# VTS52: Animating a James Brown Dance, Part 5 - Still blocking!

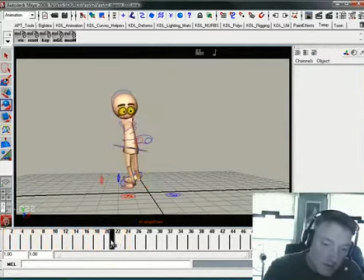12:33 But I do think I want to kind of drag this back a little bit right there. Kind of soften that out with the head track. Comes up, then swings over. And right here is a good place for it to kind of dip down just a little bit more. Create a little stronger arc. Kind of dip it back a little bit.
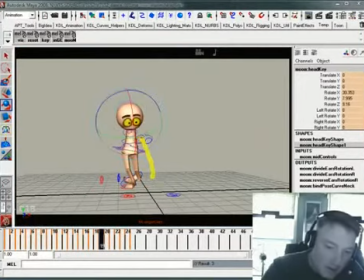12:52 So we're kind of, I'm trying to create the head kind of going back and then doing that little number right there as it spins around.
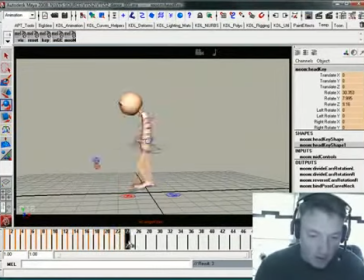13:00 I think that will work okay. Yeah, that seems to be working okay. I'm sure I'll change my mind here in a little bit, but okay, so we kind of built that one, the core of that one breakdown there.
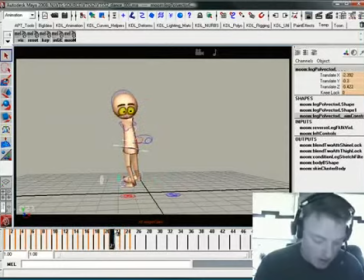13:14 And it's always a good idea to kind of just key your way through everything. I can't forget that I also got that guy involved.
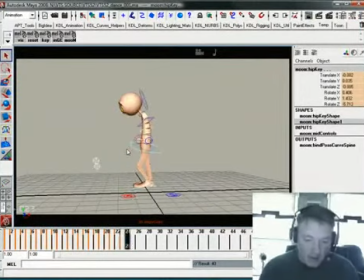13:24 Just kind of key your way through everything to make sure you're not going to create some problems later on because you forgot the key translation or something with auto key, and then you end up, you know, get something in a place where it's not supposed to be. Like this right here, I want to kind of take the translate
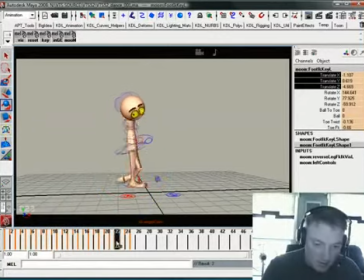13:44 and just kind of start sliding it over a little bit so that that foot kind of spreads out a little bit. There we go. So make it more like the next one. All right, so now we got that one built.
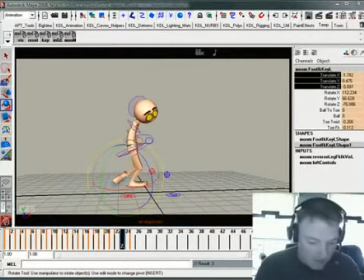14:00 Good place to save.
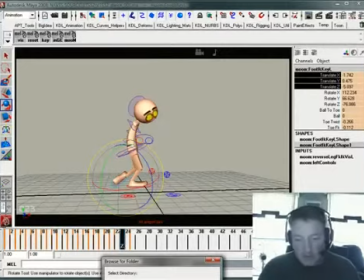14:06 Not what I wanted. Doody doody doody doo.
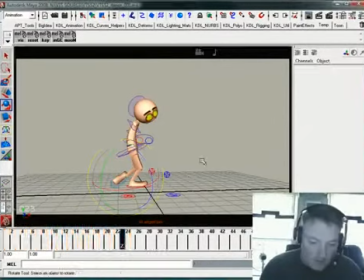14:10 There we go. There we go. That's what we wanted. So now we got that one built.
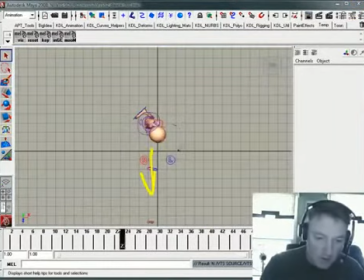14:18 If we look at it from the top view, we've got this one, and this one. Now what we really need is we need something this way. Okay, so let's see what that looks like and build that where he's facing the complete opposite direction.
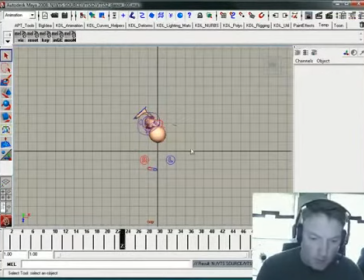14:35 Alright, so let's see how this would work. What we need to do is again select all our controls
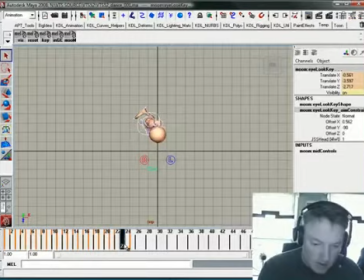14:43 and kind of create an empty space between what's 23 and 24 now. So I'm going to take 24 and 25, slide them, take this right here, and because my tangents are set to linear, it kind of gives me that as a starting place, so I'm just going to take that for what it's worth. And I'm going to kind of
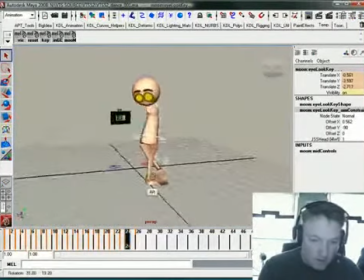15:03 get in here and take a look at it now.
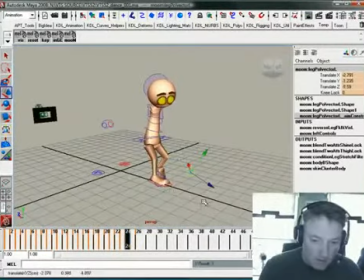15:06 Our knees are going to be interesting here because we got to get the pole vectors pointing the right way.
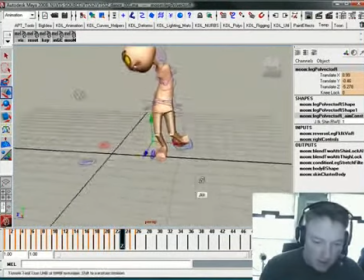15:16 Additionally, we got to get a sense that he's rotating on this pivot of this foot right around his toe right there.
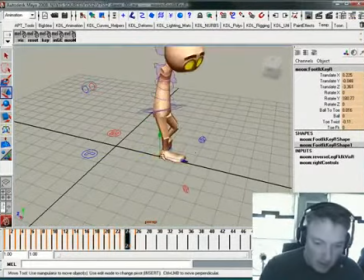15:25 Okay, so what I need to do is kind of counter animate this foot to make it feel like he's doing that and get him up on the ball of his toes just a little bit. No, not ball to toe. Yeah, that's my problem. I want to use the ball. There we go. Okay, so he's up like that.
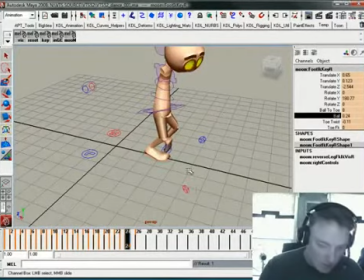15:45 So he's on the ball of his foot.
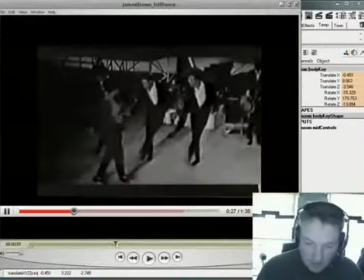15:50 Maybe he's up a little bit higher, because as I look at this right here, that his full extension up seems to be,
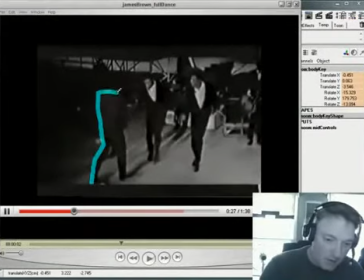15:57 I mean, his body is kind of right there with his head right about there.
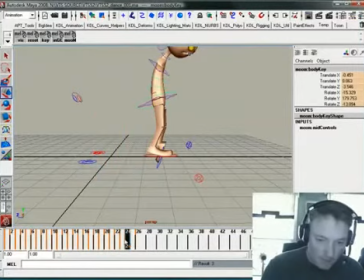16:02 Hard to see in the video. So we want a sense that he's spinning on his heel here, okay, and then the
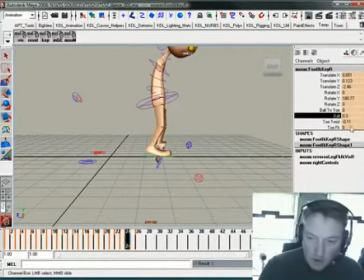16:22 the toe starts to take over, and maybe do the toe FK down just a smidge,